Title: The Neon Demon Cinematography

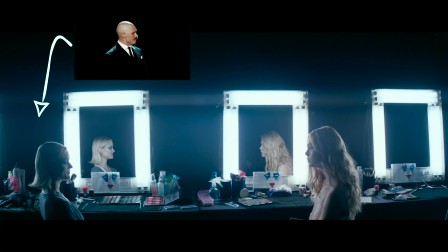It's another movie by Nick Ruffin and I do recommend you watching the Bronson movie as well.
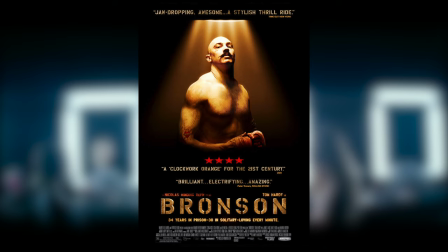And look at this, it's looking very funny. I guess it's an easter egg. I hope so.
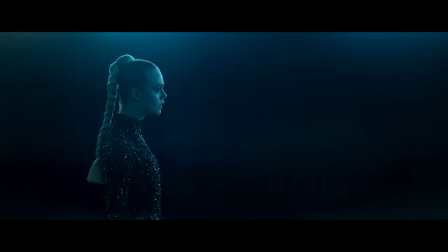And here she comes. She's going to become a neon demon right here. We see that she's on the left third of the frame and she has in front of her a ton of space and you know the future is bright for her. And here is one of my favorite parts and this is the triangle. The triangle is a kind of a symbol of female and women overall but it has a pretty nice reflection in the water forming kind of a diamond.
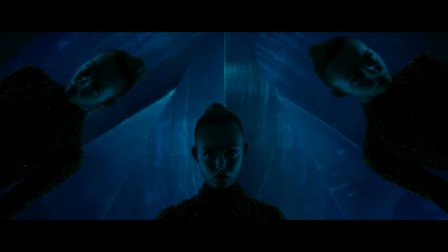So it's telling us that she's a diamond, she's a demon, she's a new superstar. And this is almost a completely silhouette shot.
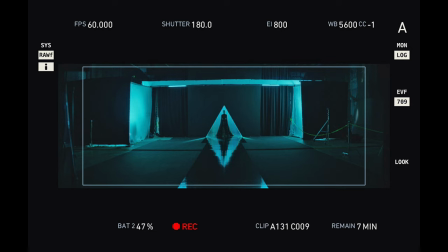And here we can see the backstage that it's not as deep of a, you know, space. And we have a ton of different things that are not related to the shot. And they simply masked it out a lot. And also we can see that this shot is shot in 60 FPS, but the whole movie of course itself is shot in 24p.
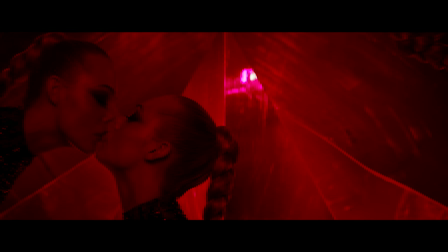And overall we can see some reflections and that she's kissing herself. We see the blue color is changing to red. So she's kind of transforming in this scene.
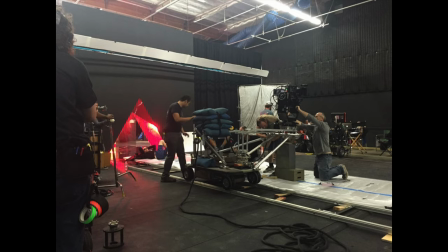And we see the good old Dolly right here as the main tool of Nick Raffan.
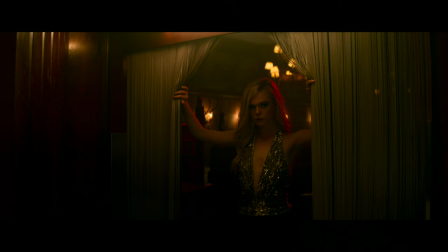And here she comes. Look at her look. She's so different. The eyes are different. We see some red at her hair.
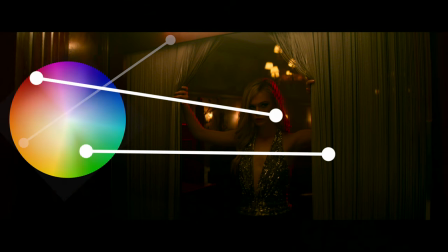We see the golden color all around the shot and also some greenish, you know,
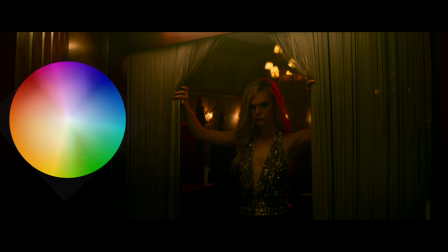curtains and all in all this looks kind of evil to be honest but the color scheme is just
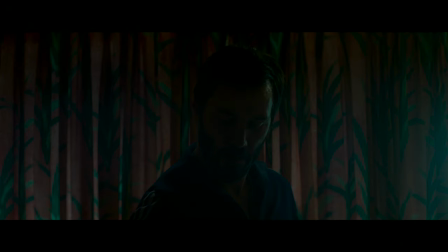so so nice look at that triangle and here comes the shot with Keanu Reeves and I like how moody it
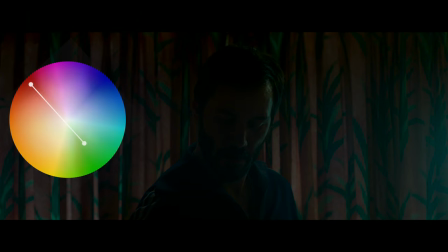is it's so dark we can almost see nothing and I like the color scheme as well a little bit of red and some green colors so clean so impressive and this is a classic silhouette shot with some patterns as leaves on the wallpaper also looks so clean,
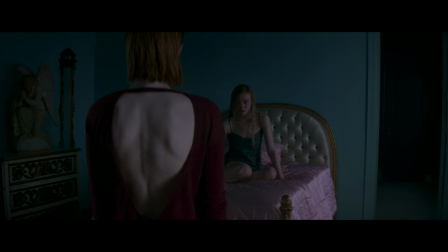so minimal. I love it. So now we see that the relationship between Jenna Malone and Elle Fanning are kind of changing and they're
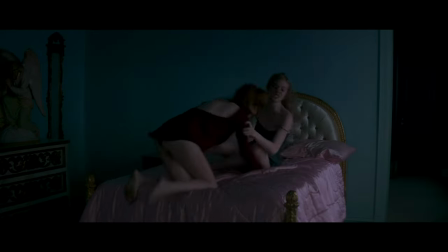starting to maybe even hate each other because Jenna is trying to seduce Elle and she rejects her.
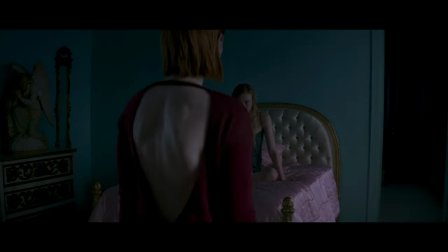By the way, this is a real mansion. They shot it in a real mansion in Beverly Hills, if I'm not mistaken.
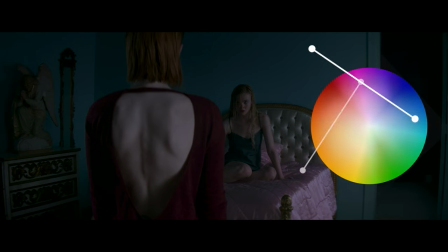But look at those colors once again. The color of Jenna Malone's hair, the color of the dress, deep deep red color also the color of the sheets on the bed pinkish you know maybe a little bit of magenta and also the wall colors also close to cyan kind of deep cyan color and all in all it gives us a
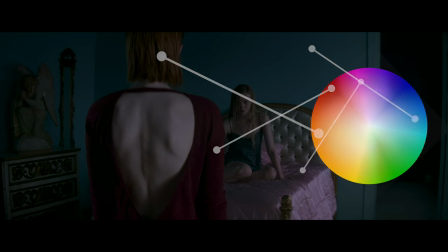ton of room of colorful playground and in the next shot we see that L.
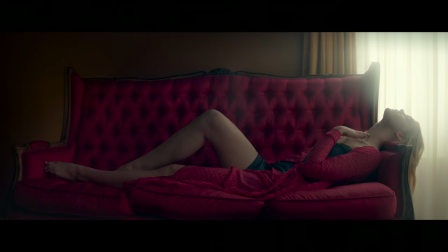Thanine is caressing herself she's just enjoying how beautiful she is and she's just a super model super bright super demon whatever she's just
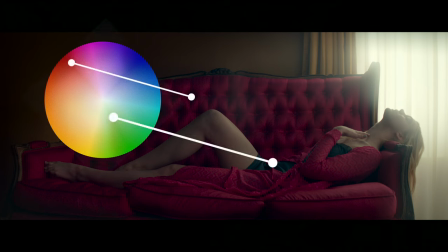beautiful and that's the way this shot looks and we have here basically two colors the deep red color and a very dark green color which are also complementary colors and also we can see a great silhouette of her face
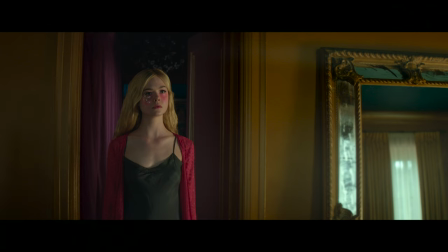and her profile in the next shot in the golden room we see that her character is kind of having a little bit of glitter under her eye. She's dressed like, I don't know, little Cinderella probably, and it's a full golden room.
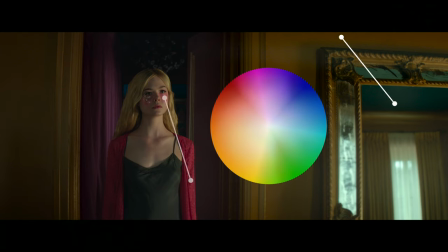It was painted in gold, you know, on purpose. And look at all of those colors.
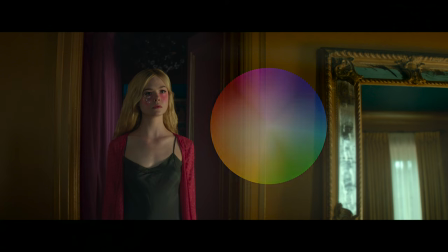They're really complimentary colors, and I love how it's looking right here. In the next shot, we see Los Angeles.
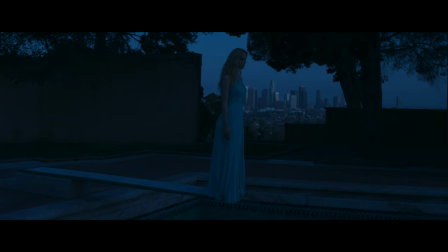At the back end, everything is bluish and dark. We see the central composition, so it's basically a climax of the film.
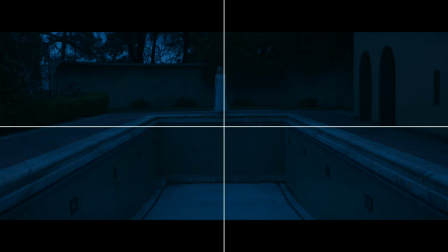Also we see that the pool is empty and this dark and bluish and moody color is telling us that something is going to happen.
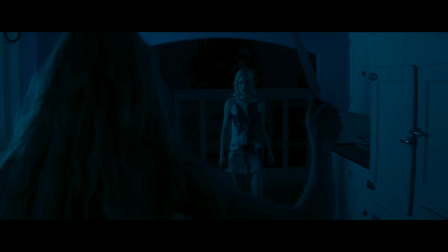And in the next shot we understand that the bitches, the models that have been replaced by her, they are coming at her and they will kill her basically.